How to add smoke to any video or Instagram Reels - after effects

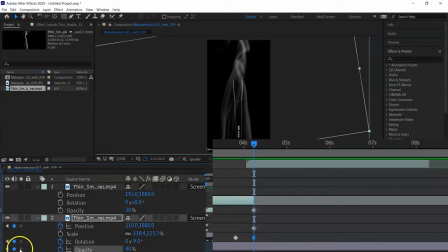But transition will be complete then we do the same in the start of the duplicate layer. So I have created two keyframes in the start of the duplicate layer, but here first keyframe value is 0 and the second keyframe value is 30%.
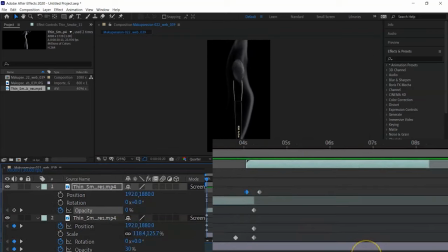So the footage appears smoothly where the original layer disappears. Now both layers effects are very smooth.
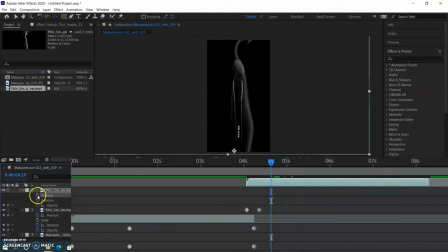For the new animation effect, I am creating new start and keyframes for the position and rotation.
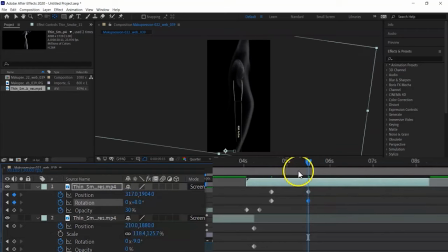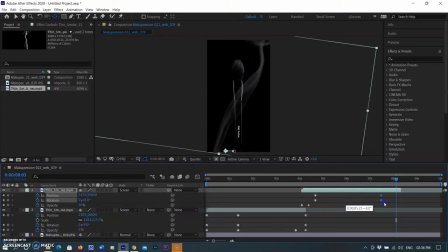Again, I move end keyframe for more frames to make animation smooth. After that, I am selecting both layers and pre-composing it, selecting pre-compose by clicking right mouse button.
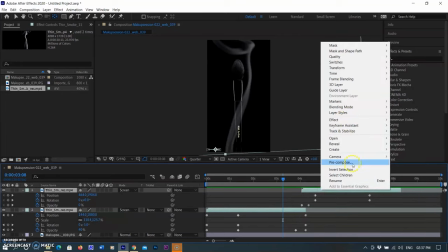By doing so, both layers come together under a group. I rename it smoke.
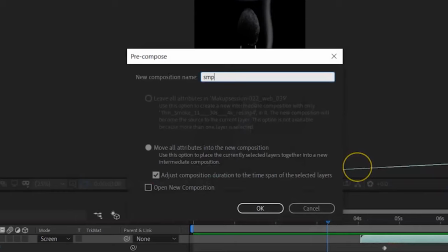Pre-composing is the process of packaging a series of a layer into a new composition in After Effects.
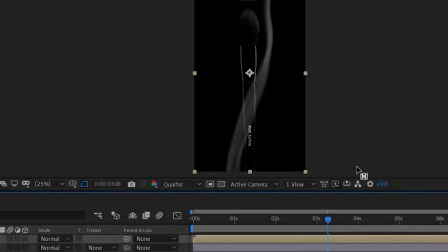In a way, it is the same as grouping layers in Photoshop. By grouping these layers together, you can add animation effects or masks that will then be applied to all of the layers within.
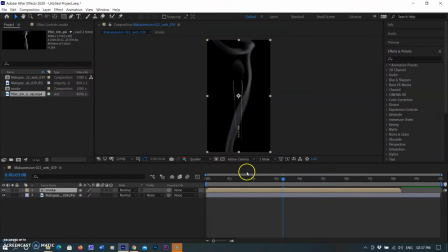Now I am selecting the smoke composition layer and selecting time by clicking the right mouse button and then select time stretch.
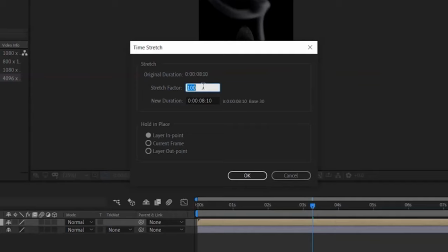I am changing the value 100 to 120 to increase the duration 8 seconds to 10 seconds because our video duration is also 10 seconds. You can also change the duration value below the stretch factor box. Click OK and playing the footage again.
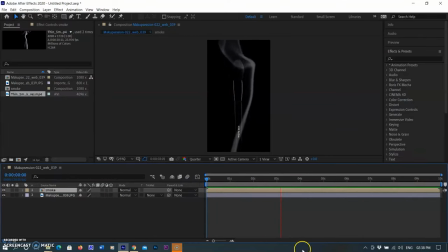I found that transition between both layers is not smooth as I want. You can modify your layers by clicking the pre-composed layer So I click on the smoke layer.
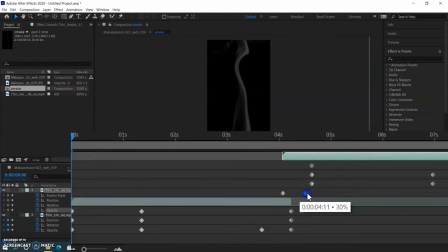So I move the end keyframe for opacity further. It looks better. Now again I select the smoke layer composition from the layer panel.
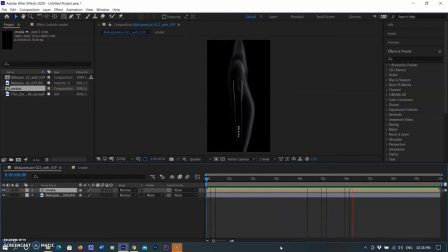I want when smoke come on the top of the brush, brush will brighten more with the effect of the smoke.
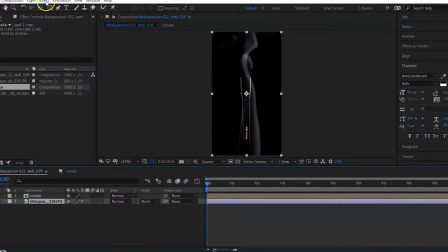Select the image layer and then go to the effect menu and select color correction and then select curves.
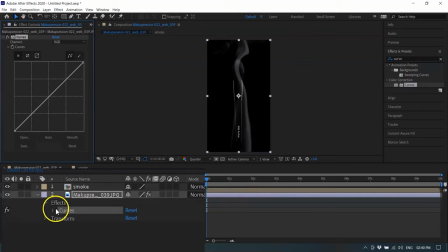Select the effects option from the layer panel and create a keyframe on the start of the footage.
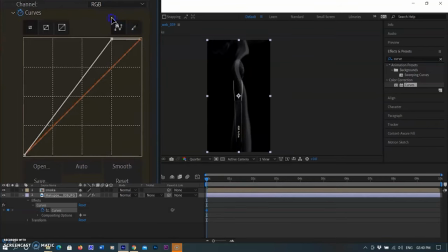Drag the top point of the curves to left to increase the highlights and little drag the midpoint to increase the exposure. But we don't need it in the all footage.
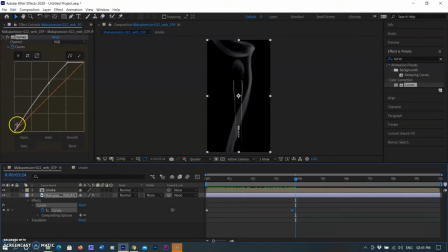So I reset it and create start keyframe immediate before where I want highlights or where smoke cover the top of the brush. And creating another keyframe next to the start keyframe, select the last keyframe. When we select any keyframe, it turns to the blue.
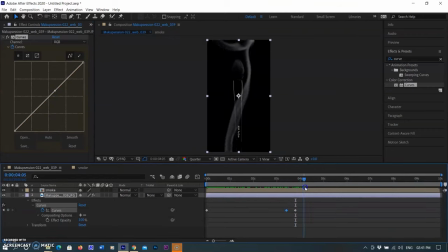It means that keyframe is active. So I made curve adjustment on the last keyframe.
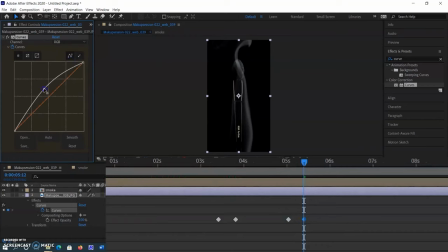Like the same, I created few more keyframes where I need to increase exposure, means where smoke come on the top of the brush. Now animation is completed. I am saving the project in the folder.
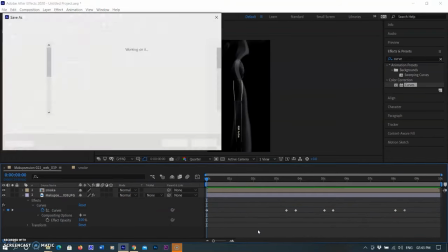This is the final video with the music. Thanks for watching.